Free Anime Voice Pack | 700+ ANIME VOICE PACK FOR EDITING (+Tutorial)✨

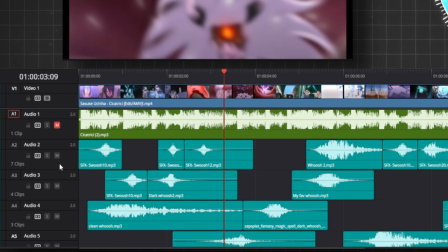And yeah, don't forget to mute the previous SFX so you can listen to the new SFX properly.
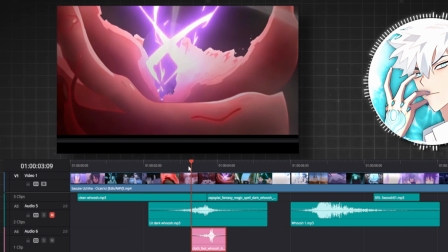Wow, that's spot on. It feels like you can almost hear the tension. Let's do the same wherever we find cloth sounds.
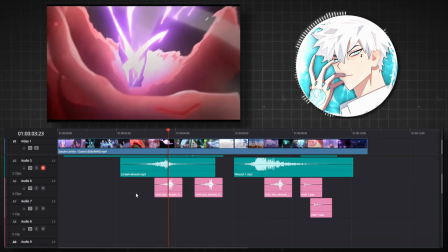Let's preview it.
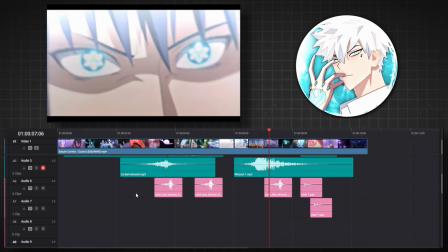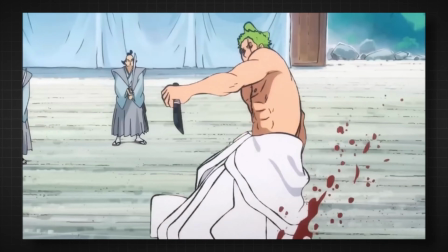Layer 3, sword sounds. For those epic battle scenes, sword sounds are a must.
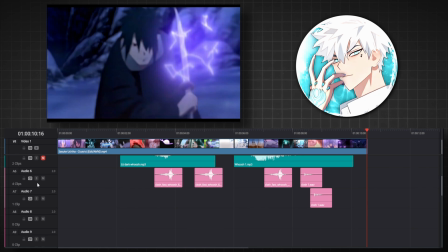They add a layer of intensity and excitement. Find where Sasuke holds his sword and add the sounds quickly.
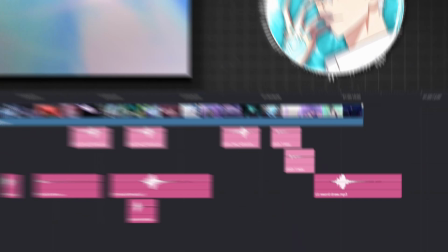Here we go. Let's preview it.
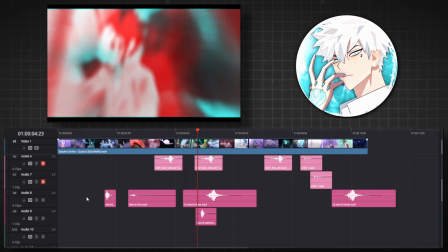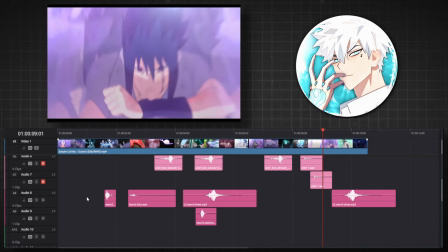That's great. Those sword slashes are so intense.
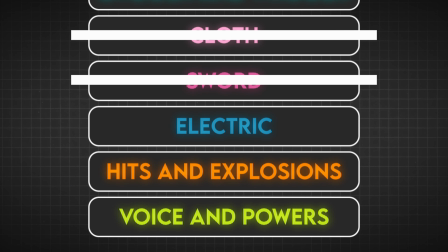It's like you're right there in the battle. Layer 4, Electric Sounds. Imagine a character charging up an attack.
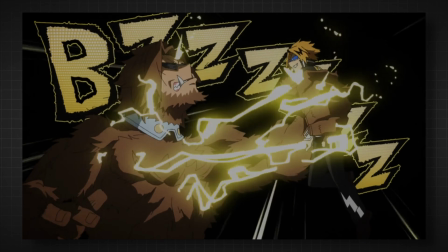Electric sounds can heighten the effect and make the scene more thrilling. Let's mute the previous SFX.
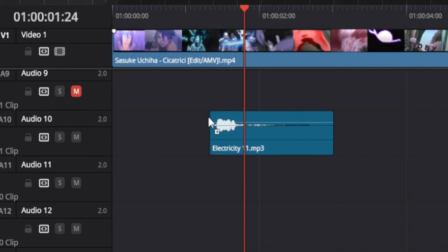Now let me drag the SFX wherever Sasuke's electricity is visible.
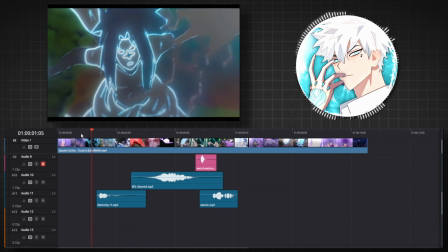Okay, let's preview.
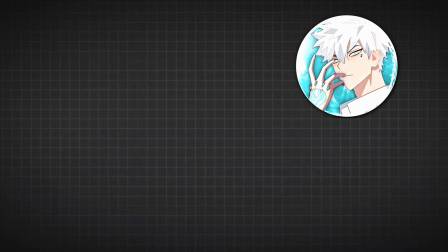Oh, that's electrifying. Layer 5, Hits and Explosions.
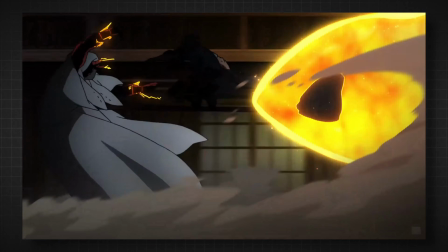Adding hits and explosion sounds will bring impact to fight scenes, making each blow and blast feel powerful.
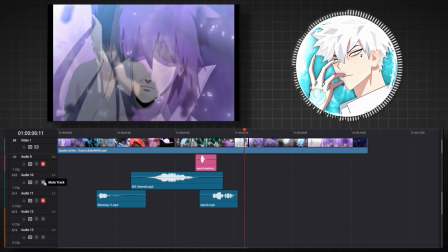Boom! Let's add those explosive sounds and preview it.
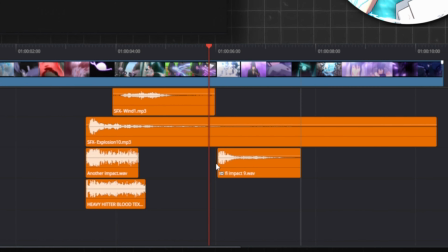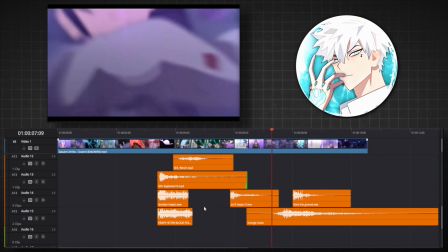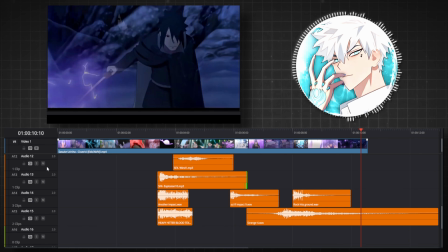Oh my, that's so brutal. It's like the whole scene just exploded with energy.
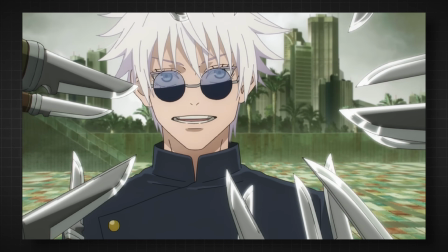Layer 6, Voice and Powers. Finally, incorporate voice and power sounds to give your edit an epic feel.
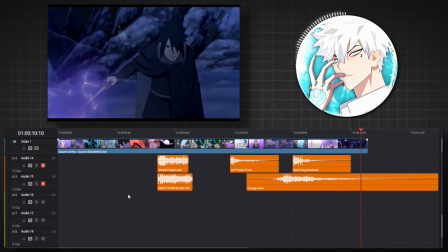These sounds bring the characters to life and add depth to the story. Time for the grand finale.
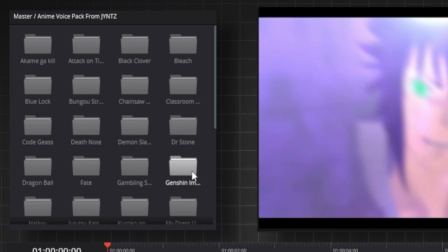Go in my pack, find the Naruto folder,
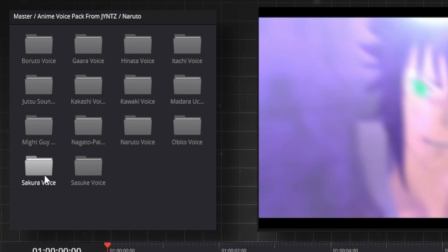then find the Sasuke voice folder.
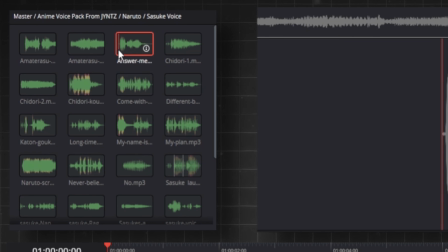If you're not interested, Not this. answer me. Not this.
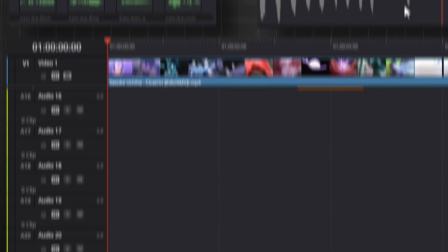Here it is. Let's drag it into the timeline.
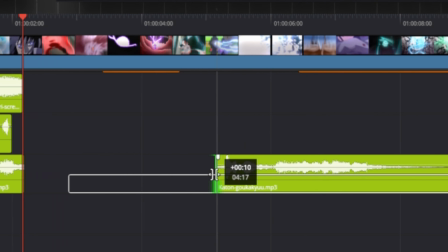Now add more voices and power sounds like Sasuke's Chidori. Nice.
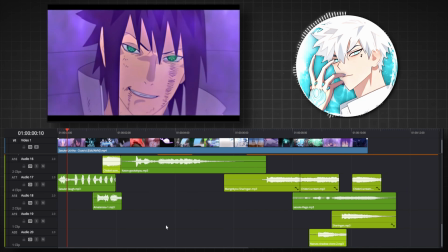Let's preview it.
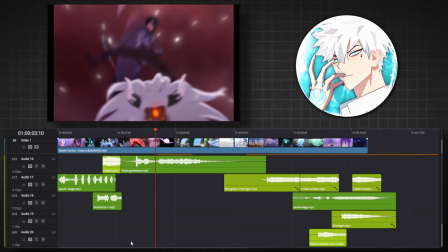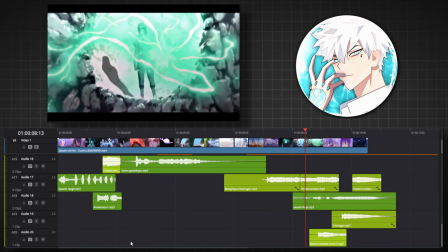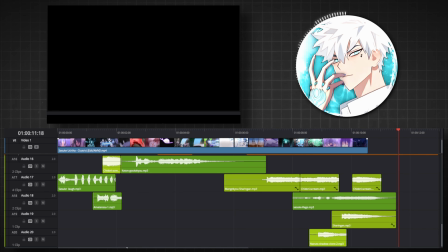This is so epic, it's like a whole new level of awesome. Now, fine-tuning the audio.
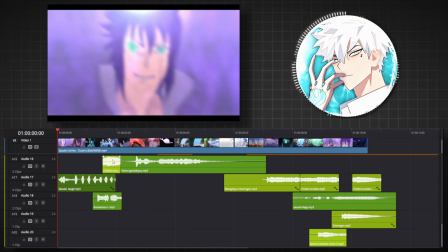Once you have all the voices and sound effects in place, it's time to fine-tune the audio. Adjust the volume levels to ensure the voices are clear and the effects are balanced. Listen to the entire edit a few times, making small adjustments as needed. The goal is to create a cohesive audio experience that enhances the visuals.
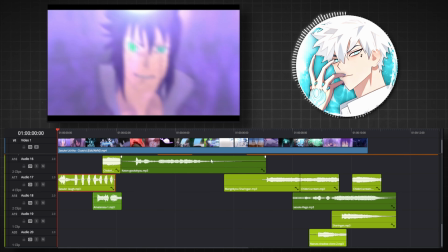Let's see what we've done.
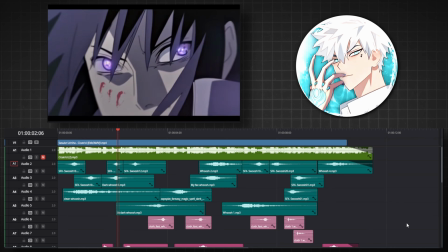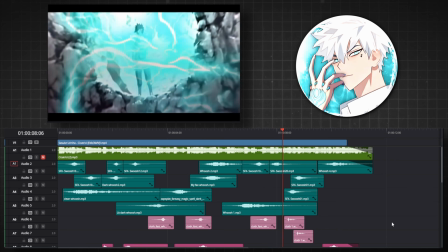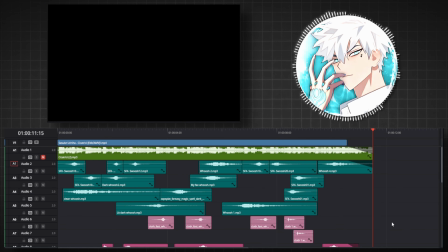That is insane. Now, do you want to hear it with the song? Let's go.
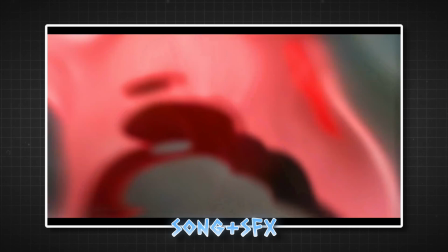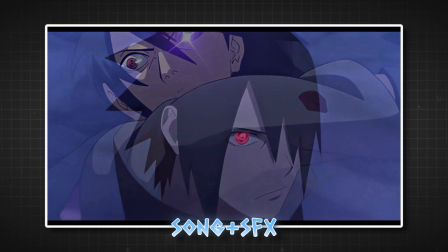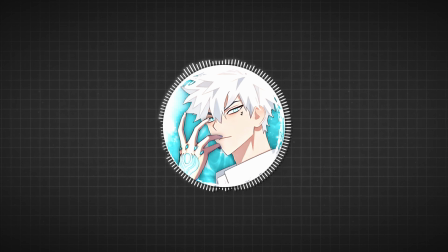And that's it. With these layers and fine-tuning techniques, you can significantly enhance your AMVs with high-quality sound design. If you need an in-depth tutorial on SFX, feel free to comment below.
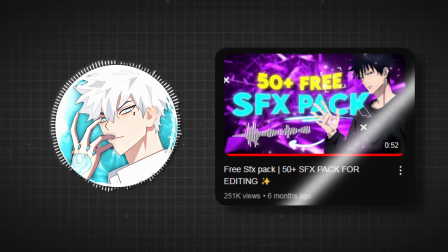And yeah, don't forget to check out my previous SFX Pack video, which got almost 250k plus views.
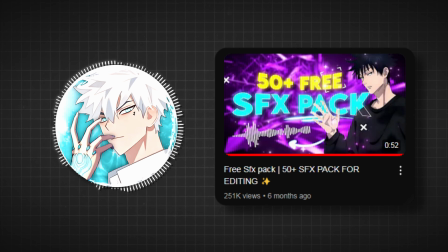Thanks for that.